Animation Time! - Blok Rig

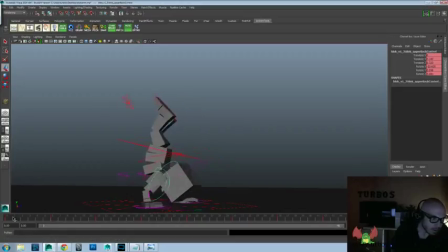2229s
I'm going to do a little bit of up and down here. Accentuate that squash and stretch here. So let's see.
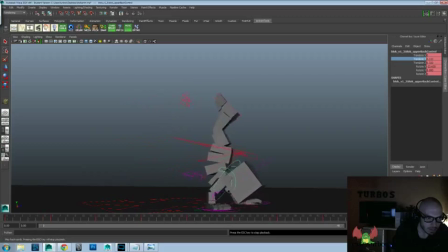I don't know if that did what I wanted to. Let's try going the other way here.
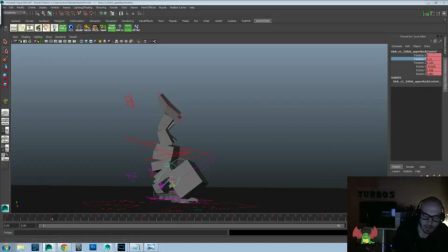2268s
Let's look at it now. Push it one from forward. So you see it.
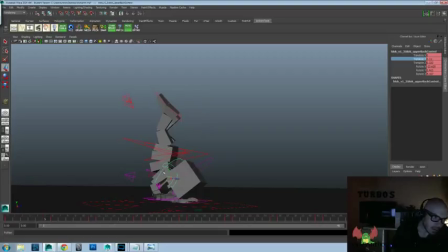2286s
You see that? This squash up and that stretch out, and then it alternates there. So it's that kind of change of the volume shape there. That feels pretty good.
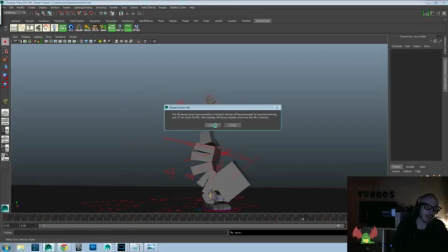2305s
Let's go and save this. Let's get into those hands a little more.
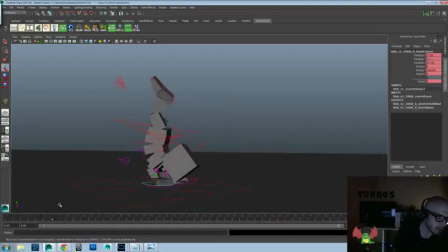2311s
Let's grab this guy. And let's go ahead and
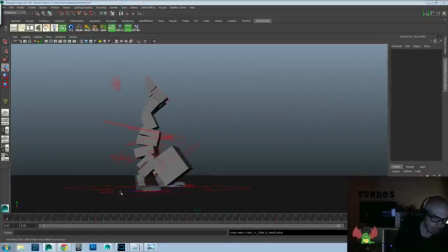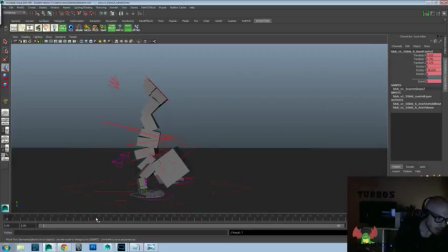2328s
set that.
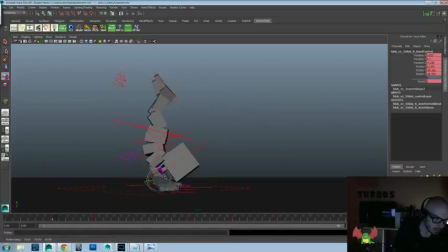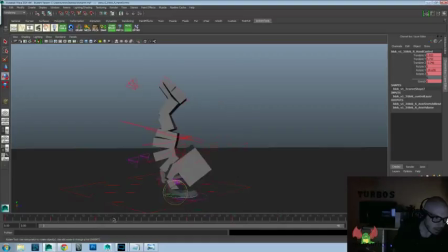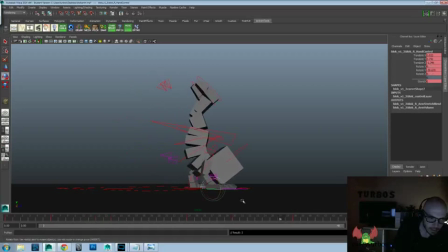Overlap with the fingers, and it'll give us more of that plant.
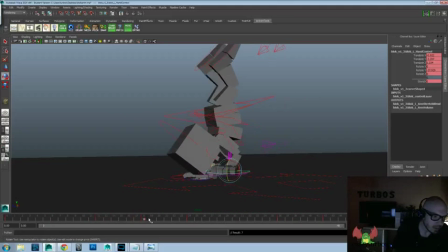2372s
Okay, let's go to the other side and kind of do something similar. Again, we're just going to lock in all of our main keys again here. Okay, let's go ahead and drag that a little bit, lift it up a little bit there, plant it down,
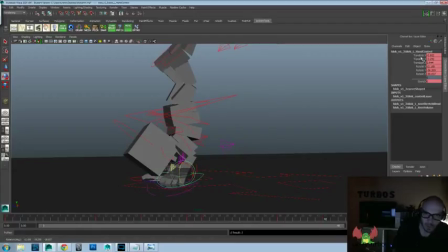2388s
and this is one of those times where we're just going to use the universal controller instead of going through each individual attribute so that we can get that nice thing, because otherwise it wasn't giving us. That feels like that might be a little too much, so we'll scale back a little more.
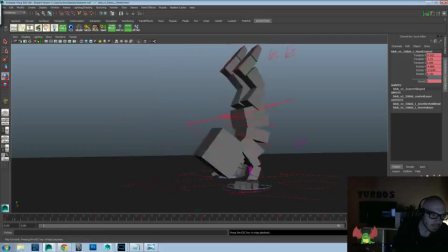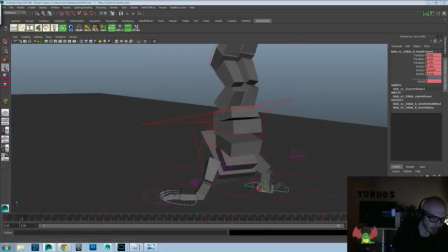2411s
And now that we're doing that, I want to take the translate Ys and increase those a little bit more.
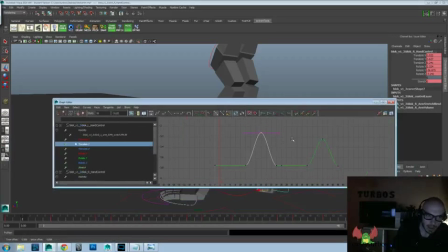2422s
So that it raises up a little bit higher so we still get that lift off,
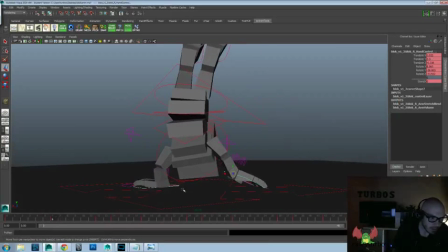2426s
because right now with that drag it doesn't feel like it's really peeling off the ground too much. So let's go ahead and give it a little more.
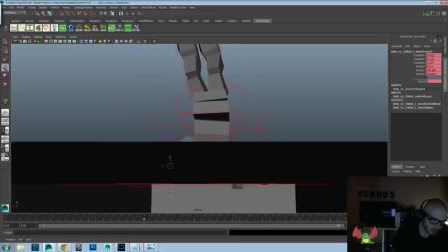2444s
this side again. Again, we just want that feel that it is picking up off the ground, probably a little bit more than that.
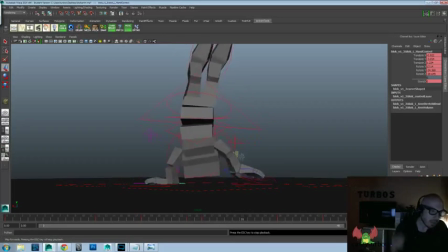2454s
And it's going to look at it again. And don't forget to change camera angles quite often in your shot so that you make sure that you're
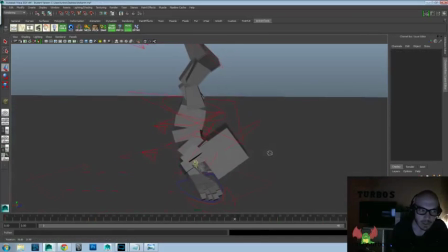2462s
making everything work from all camera angles so that it'll be believable throughout.